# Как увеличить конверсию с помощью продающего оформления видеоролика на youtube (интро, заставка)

добро пожаловать внутрь действительно можно написать вопрос который вы будете освещать следующей части видео например на канале собчак есть перебивка с надписью реклама которая ставится перед рекламной вставкой ну как бы для меня
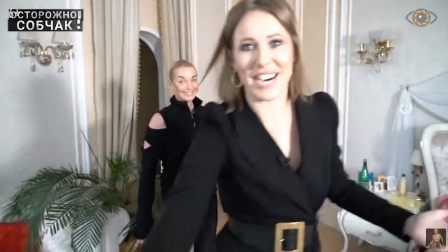268s
на нашем ну вот не знаю возьмем хотя бы вот вас с помощью перебивки можно акцентировать на чем-то внимание например школе английского языка говорится про ссылку в описании и дается перебивка с большими буквами где акцентируем на ссылке еще дополнительное внимание Курс бесплатный,
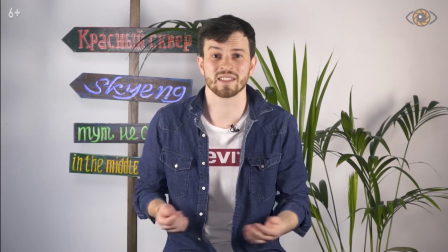295s
так что я не вижу никаких причин на него не подписаться.
Ссылку оставили в описании.
Для канала GarageTech мы разрабатывали несколько вариантов перебивок, а каждая из них ставится в отдельную часть видео.
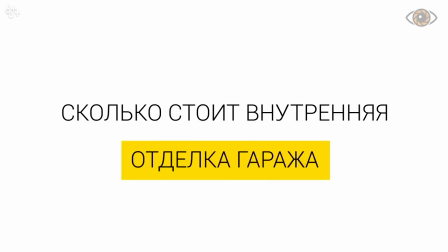309s 100% Сегодня поговорим с вами о ценах.
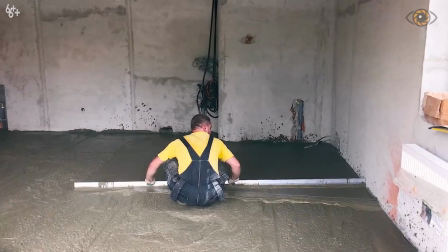314s Сколько стоит, а начинается с подготовки основания, стяжки. Автомобили въезжают и выезжают по одной колье.
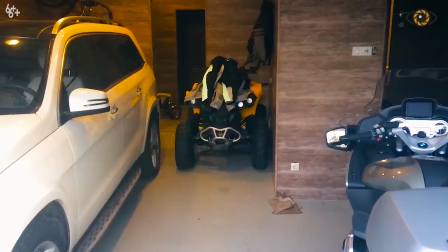321s Они давят всем своим весом на четыре точки. Возможно, здесь же паркуются квадроциклы как раз на применении промышленных технологий на малых площадях.
Конечная заставка. Ее цель – конверсии, чтобы люди переходили на другие ролики, сайт или плейлист.
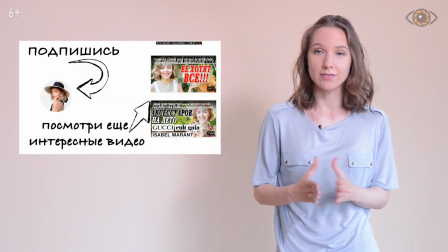339s
Как правило, брендирование должно занимать половину экрана, не больше, чтобы было место для роликов.
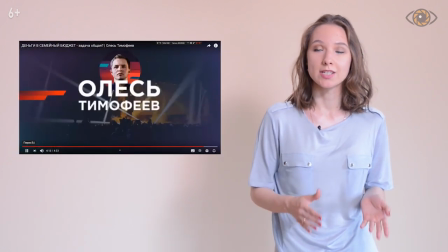346s
На ролике можно сделать стрелочки, можно эти стрелочки анимировать, можно добавить призывы, жми или переходи на сайт.
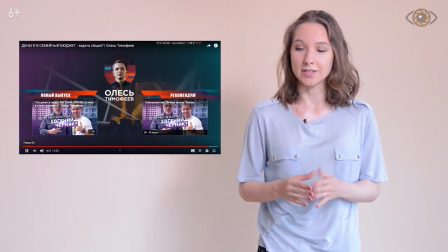354s
Как правило, заставка ставится в конце ролика секунд на 7-10.
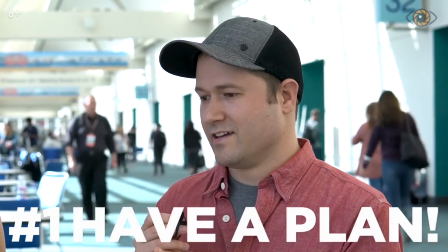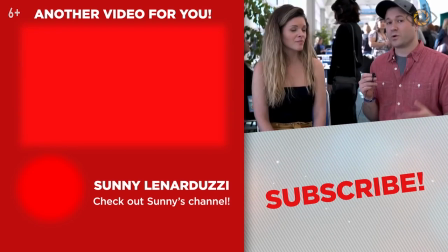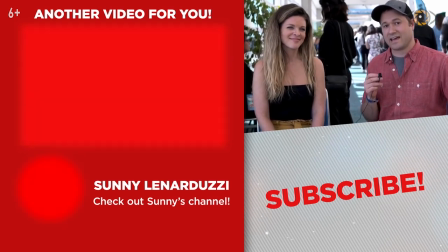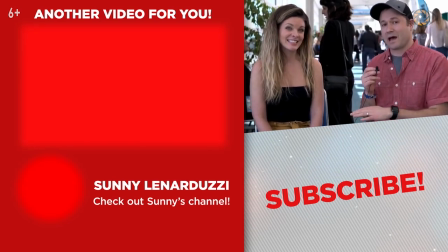Если вы хотите покреативить, есть интересные примеры с людьми,
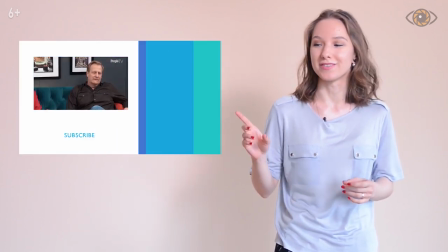388s
где люди говорят на какой ролик нужно переходить, тыкают пальцем,
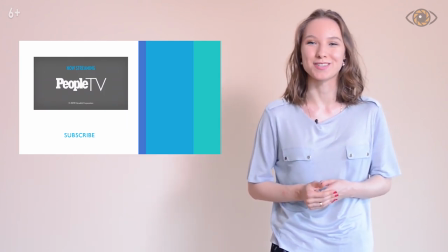395s
выполняют роли анимированных стрелочек призывов. Это смотрится интересно и забавно.
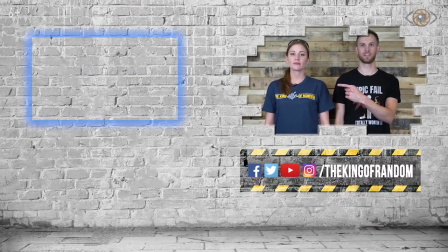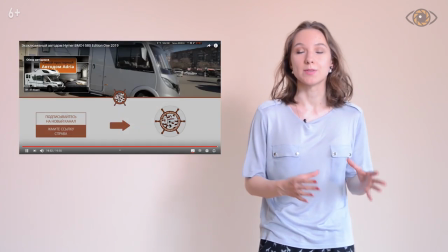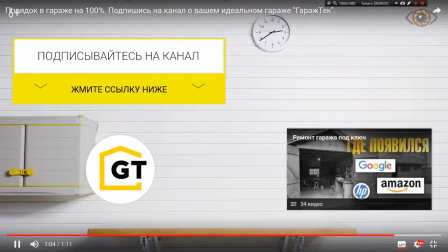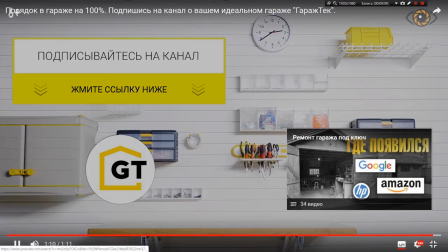428s
Это привлекает дополнительное внимание к ролику, вызывает интерес. Всплывашки. С помощью всплывашек можно обобщить какую-то информацию, о которой вы говорили, выделить и продублировать важную информацию текстом, чтобы заострить внимание зрителей.
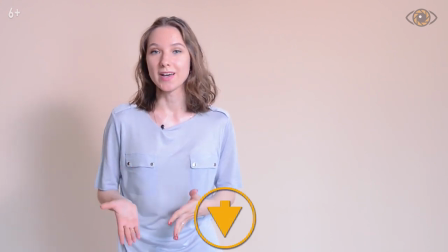445s
Мы делим всплывашки на несколько частей. Первый — это всплывашки с призывами и стрелками.
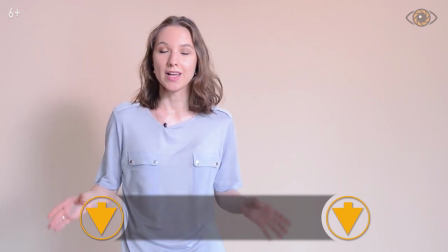451s
Как правило, они располагаются внизу, и по бокам есть анимированные стрелки, которые призывают открыть описание и перейти туда по ссылке, поставить лайк, ну или так далее. Такие всплывашки мы делим на три категории. Первое — это информационные. Обычно мы их вставим в начале видео.
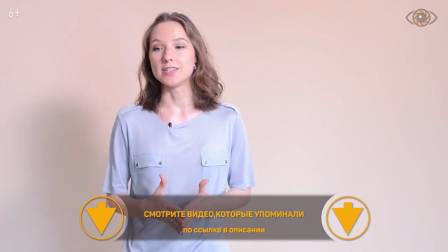471s
Они призывают перейти, скачать чек-лист, посмотреть какую-то в блоге статью или другую полезную информацию где-то посмотреть.
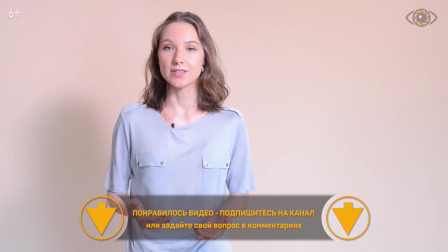482s
Второе — это так называемые общие ютубовские всплывашки. которые призывают поставить лайк,
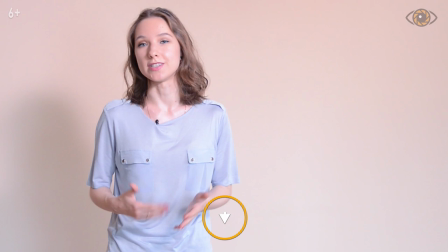489s
комментарий, поделиться в соцсетях и так далее. И третье — это коммерческие всплывашки. Их мы ставим уже в конце, когда зритель посмотрел весь ролик, подчеркнул для себя какую-то полезную информацию. Мы его побуждаем к последующему действию. Например, заказать услугу аудит YouTube-канала, ну и так далее, в зависимости от видео. И у нас есть информационные всплывашки, которые мы делим на несколько частей.
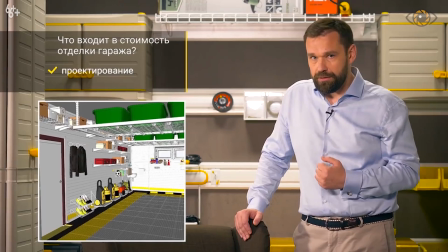519s
Первая — это боковая. Это, как правило, такая заслонка, которая выезжает сбоку.
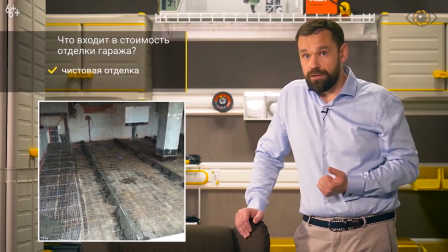525s
И она нужна, когда идет большое перечисление информации, когда важно всю информацию структурировать каким-то списком.
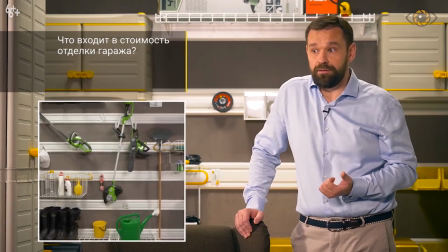534s
Как правило, в ней есть заголовок и какие-то перечисления по пунктам, ну или просто описания.
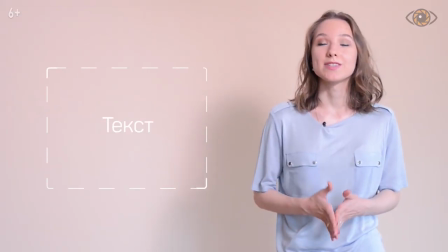541s
Вторая — это так называемая свободная всплывашка.
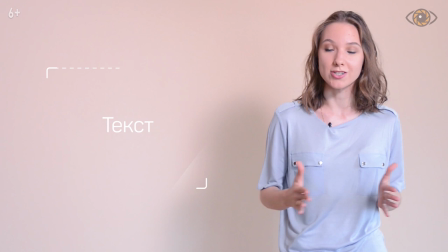544s
Она помогает выделить какой-то важный текст, важную информацию, которую вы сказали, продублировать ее.
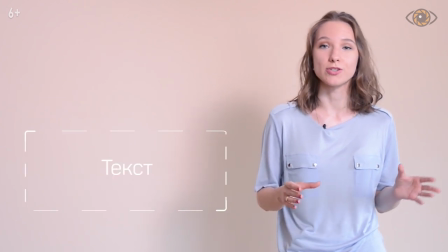551s
Она может располагаться в любой части кадра и может меняться по размеру,
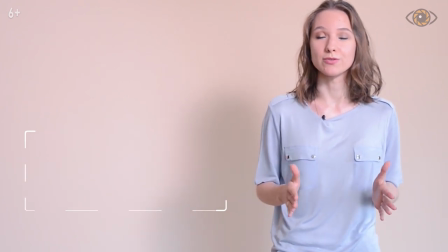557s
также меняться, делаться более вытянутой или прямоугольной, в то же время не страдает анимация и позволяет это делать.
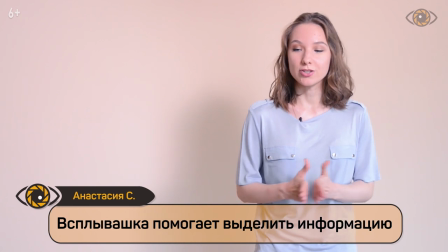564s
И третье — это всплывашка с главной информацией внизу. Тоже помогает, чтобы выделить какой-то совет или написать главную мысль ролика.
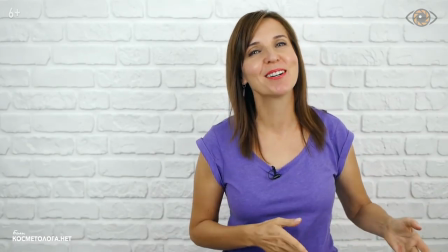573s
Интересный пример на сайте косметолога нет Там
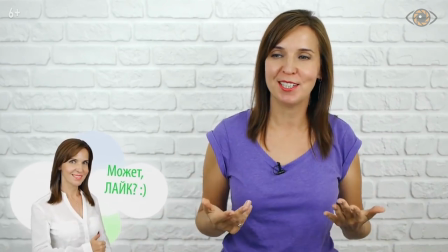577s
в роли всплывашки выступает сам человек,
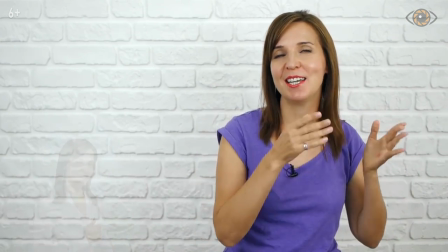582s
сама спикер Которая показывает рукой, куда нужно сжать и призывает к действию Вот этот интересный пример с такими
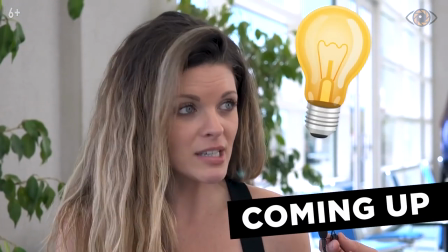590s
нарочитыми всплывашками И здесь очень много еще разных
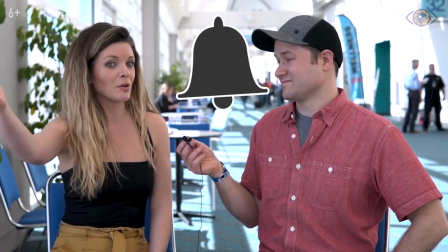595s
картинок Если мы делаем такой вариант брендирования или похожий то
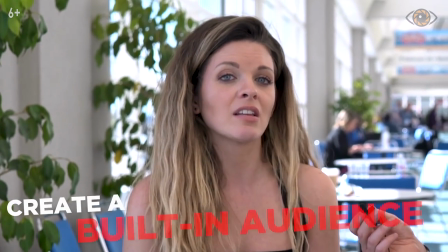600s
нужно запастись сразу несколькими видами картинок для разных видео. И еще вариант всплывашки — это плашка спикера.
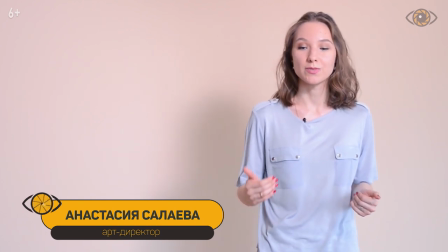609s
На ней пишется имя спикера, ну и, возможно, какая-то еще дополнительная информация о нем. Таким образом, вы можете не проговаривать словами, не представлять его в кадре. Логотип канала — это маленький значок сбоку, который есть на протяжении всего видео. Иногда его нужно ставить, иногда нет Если для вас важно, чтобы ваш бренд запоминали, поставьте, сделайте его анимированным Чтобы он раз в несколько секунд обращал на себя внимание Лучше его ставить слева наверху, так как все остальные углы заняты Справа наверху у нас информация, значок Внизу еще есть подписка на канал и оверлей Оверлей сейчас работает только тогда, когда вы делаете таргетированную рекламу Очень важно помнить, что в значке подписки на канал мы часто ставим тоже логотип, и он тоже на протяжении всего видео высвечивается. Чтобы у вас не было дублирования, несколько логотипов в разных углах, вы можете либо поставить что-то другое в значок подписки, либо тогда не делать брендирование сверху, а подписка у вас будет выполнять ту же функцию. показывать ваше лого. Не забывайте про значок ограничения возраста, это очень важно для таргетированной рекламы. Тоже поставьте его на протяжении всего видео где-нибудь сбоку, сделайте его с вашим фирменным шрифтом, чтобы он органично вписывался.